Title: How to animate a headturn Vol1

Hi everyone, my name is Philip and today I would like to show you how to make a correct head turn in Maya. Okay, let's get started. So a head turn is super common assignment when you're starting out, and it helps you establish this correct body mechanic in the upper body part. For sure it could help you in the future if you are going to work on some acting shots, some close-ups. So today I would like to show you the correct way of doing this, because when people are starting out, they're just doing this oversimplification of the movement.
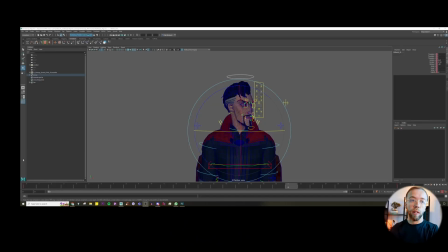(0:43)
So right now you can see in Maya, this is like a basic head turn when you're usually starting out. Okay, so just two poses, point A and point B,
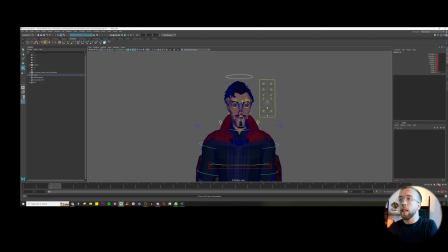(0:59)
pose A, right, and pose B, and this is like literally that's what you're aiming for, like going from transition from A to B, but not only the end goal matters,
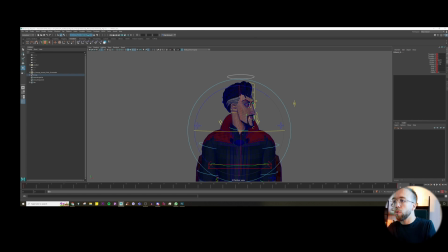(1:14)
but how you transition through these poses. Okay, so I want to show you some, like a blueprint that we are going to follow.
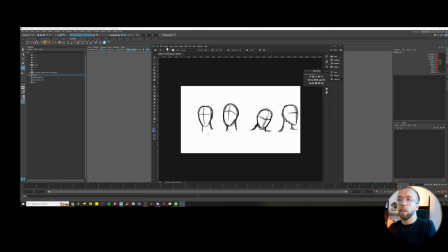(1:22)
So just by having two poses,
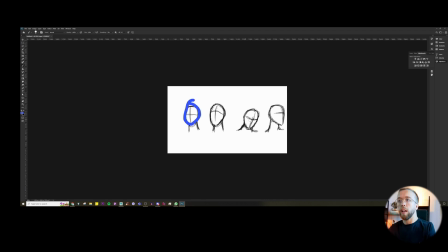(1:26)
like a starting pose here and the ending pose here, it's not enough for us. Okay, it's not enough even for Maya to create some believable movement. So we need to create these in-betweens, so some more and more poses to establish this like more natural movement. So for us, this will be the starting point, right? Then we want to have some additional pose.
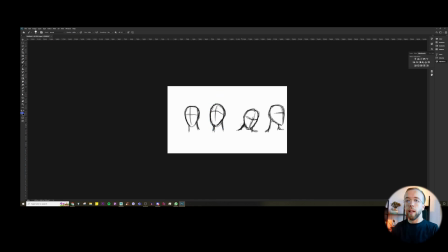(1:53)
So here, this will be our second pose when character will be maybe going up slightly, okay, like as an anticipation. And then we want something in the middle of the head turn. So because right now the character usually is doing, transitioning from this side to this side in linear interpolation, okay, in linear movement, and this is not appealing.
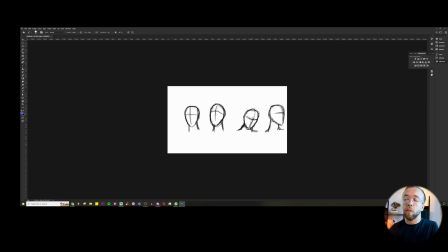(2:22)
If you learn a little bit the principles of animation, there is something called arc. So basically we want to avoid linear movement in our animations. Okay, we want to look for arcs whenever it's possible.
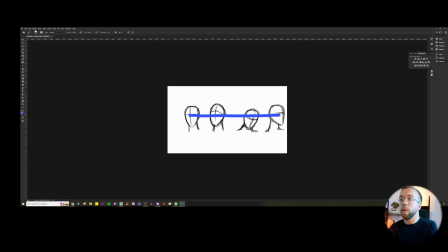(2:37)
So for example, in this case, instead of having just linear movement like this, we will be aiming on this curvature during the motion. Okay, so first, if you, for example, try the nose movement, the nose might go slightly upward and then down.
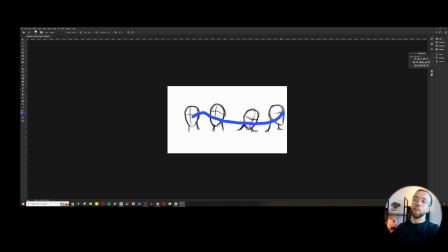(2:54)
It will achieve the ending position.
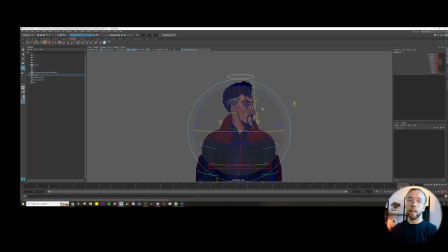(2:58)
So let's go to Maya and let's try to establish the same poses here. So first of all, instead of just having this T pose, okay, this unnatural posture, I want to give my model slightly more believable pose. I don't want to animate like the lower body,
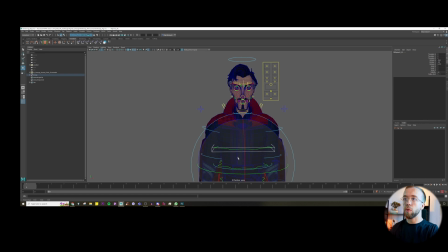(3:18)
but adding some other rotations will for sure help, because right now he's too symmetrical. Okay, maybe we can lower his shoulders slightly more. So add some asymmetry, even if you are thinking that, well, he's supposed to stay straight, okay?
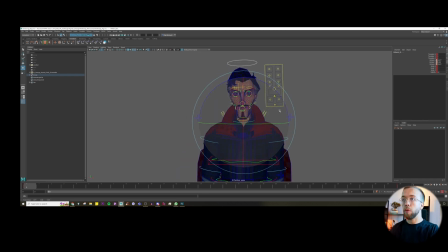(3:38)
So maybe I'll try to rotate him here.
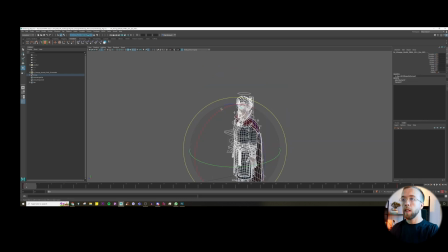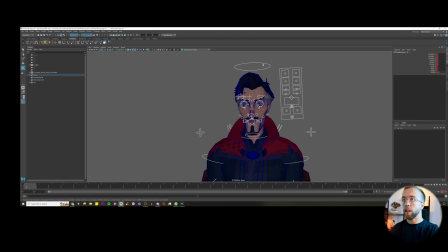(3:46)
I will select everything, okay, as a key, as our new pose.
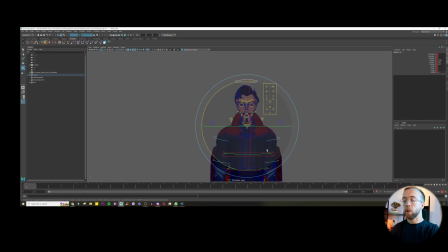(4:06)
Okay, great.